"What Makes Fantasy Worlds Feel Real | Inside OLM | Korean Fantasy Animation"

This is actually the first time I'm breaking down some of the animated loops behind the story scrolls on the One Last Monster channel. These loops aren't just background art. They're how I make Adin feel like a place that exists around the short film.
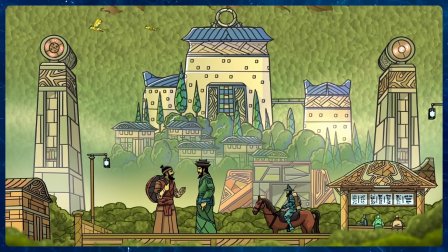(0:10)
The loop you're seeing here is a daytime scene in the Kashan Monastery district, an Adinian city far from the capital of Adin. The main inspiration here came from Gustav Klimt's Church at Kasson, painted in 1913.
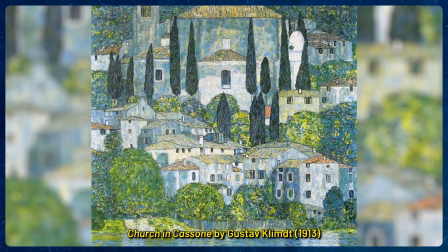(0:21)
I've always loved the shapes and atmosphere in that painting, and it directly influenced the structure in the center of this loop you see here, the monastery itself.
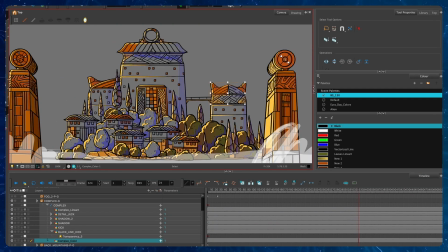(0:28)
On both sides of the composition, you'll notice two tall towers. They're either weather forecasting instruments or mills.
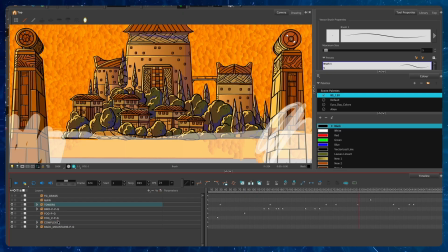(0:33)
I haven't fully decided yet, but compositionally they serve a very specific purpose. One of the hardest challenges with these loops is adding motion without making the scene feel busy or distracting, or without doing too much animation work that would break my back.
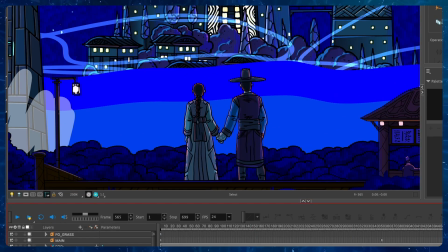(0:45)
So I wanted elements on both sides that could move subtly, enough to keep the image alive, but not so much that it pulls away attention from the overall mood and atmosphere.
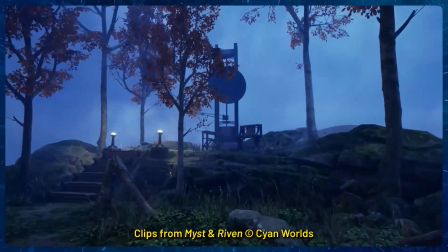(0:53)
With these towers and just the design of One Last Monster in general, there's a really strong influence from the games Myst and Riven.
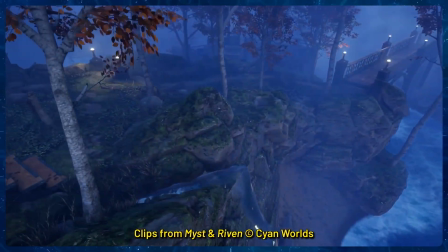(0:59)
I first played Myst as a kid in the mid-90s and it completely blew my mind. Then Riven came out on 5 CDs and somehow pushed things even further for me.
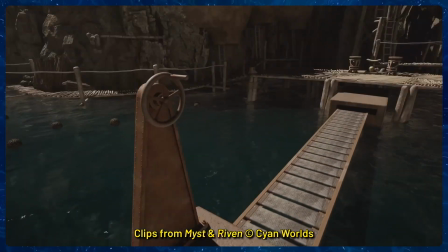(1:07)
I'm still a huge fan. Those games have a very particular way of blending architecture, machinery, and atmosphere together in a really alien and fresh way.
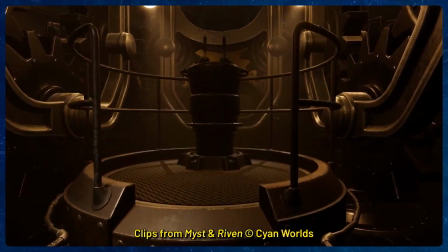(1:15)
And that design language has stayed with me ever since. Now we're taking a look at the Dadong district loop here.
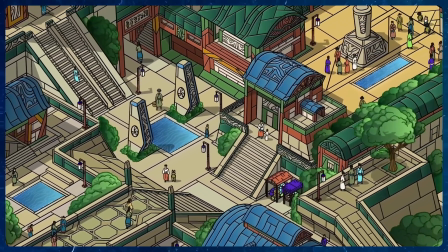(1:20)
This loop is focused on everyday life in Adin when the aliens aren't attacking.
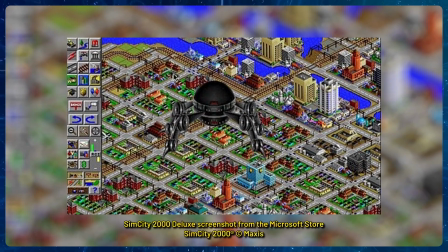(1:24)
I decided to build this scene in an isometric perspective, which is something I first encountered playing SimCity 2000 and SimCity 3000 as a kid.
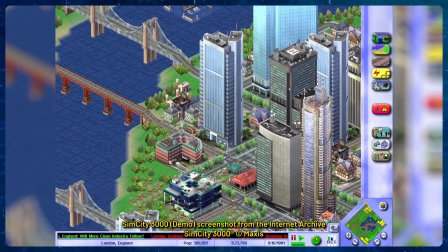(1:32)
Apparently today I'm doing a lot of classic game shoutouts, so there you go.
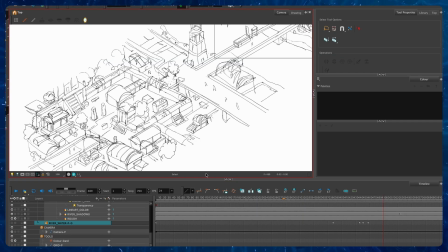(1:35)
Isometric perspective is a top-down view of an area in space, and it allows you to see everything in an environment all at once.
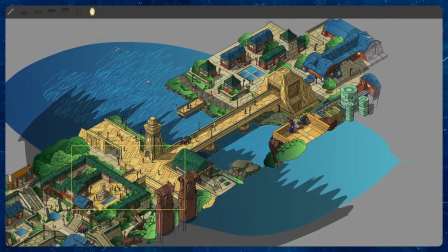(1:42)
I created a grid using this perspective, and I built my line art for this loop here. This loop took about 2 weeks to make because of the amount of detail involved. The architecture is inspired by Joseon-era Korea, as usual, but with my own stylistic spin.
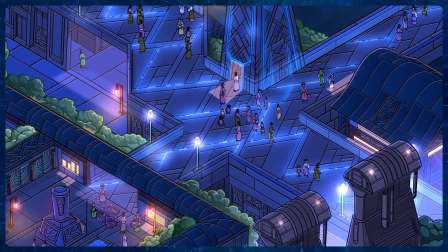(1:54)
I'm especially proud with how the nighttime version turned out, because it required an entirely different color system,
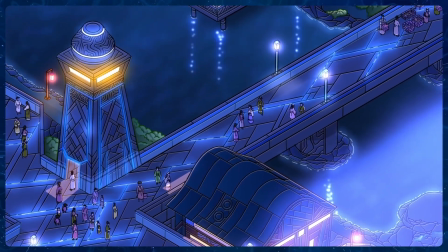(1:59)
leaning heavily into deep blues and purples, while keeping the same line art intact.
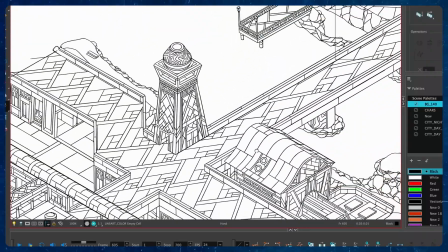(2:03)
And if you look closely at the line work, you'll notice that some areas are very detailed, while others, like the stone street surfaces, are intentionally simpler.
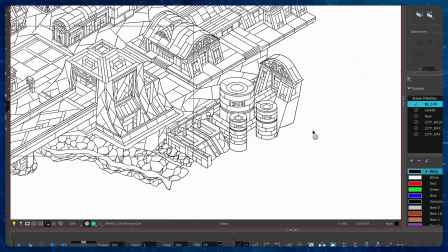(2:10)
That contrast is deliberate. If everything in a shot was highly detailed, then the image just turns into overwhelming visual noise. But when you mix high detail and low detail areas in a composition, it gives the eye room to breathe and wander around.
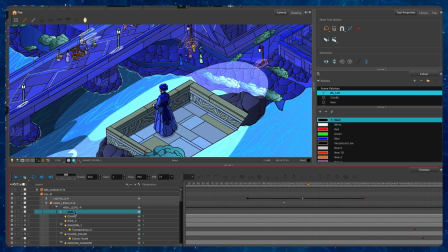(2:21)
It actually makes the detailed areas stand out more by contrast. So with both the Kashan Monastery and Dadong district loops here, the goal was very intentional, to show normal life on Adin.
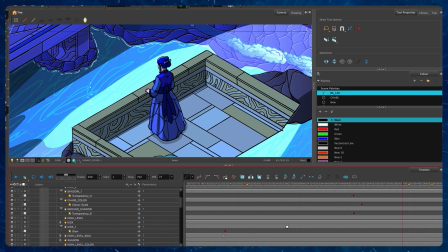(2:30)
There are fantasy elements for sure in both these loops, but there are no monsters, no battles, no alien invasions, or anything fantastical or epic. These are just ordinary days on this world. And so, why focus on something mundane and ordinary? Is that not boring? Well, I think visually it helps Adin feel like a place that is worth caring about, a place that exists beyond all the fantastical things that happen.
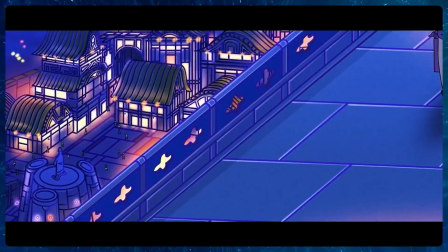(2:50)
When you've seen a world at peace, when it feels lived in, it matters more when it's threatened.
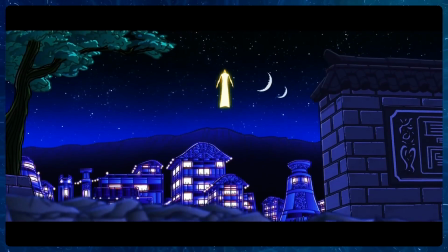(2:55)
It matters more when its heroes put their lives on the line to defend what they take as their home and their daily lives. It feels believable. And honestly, as a creator, it's some of the most interesting work I've done. You know, the big epic stuff is really fun to create, but I find that creating the small, ordinary details of a world that doesn't exist except in the imagination, doing those small details is as satisfying, if not more. And it's a really cool challenge creatively as well. So thanks for watching. If you enjoyed this video, please like and consider subscribing. If you want to support the work I'm doing creating One Last Monster, please also consider joining our Patreon. I'll put the link here below. Have a great day and thank you.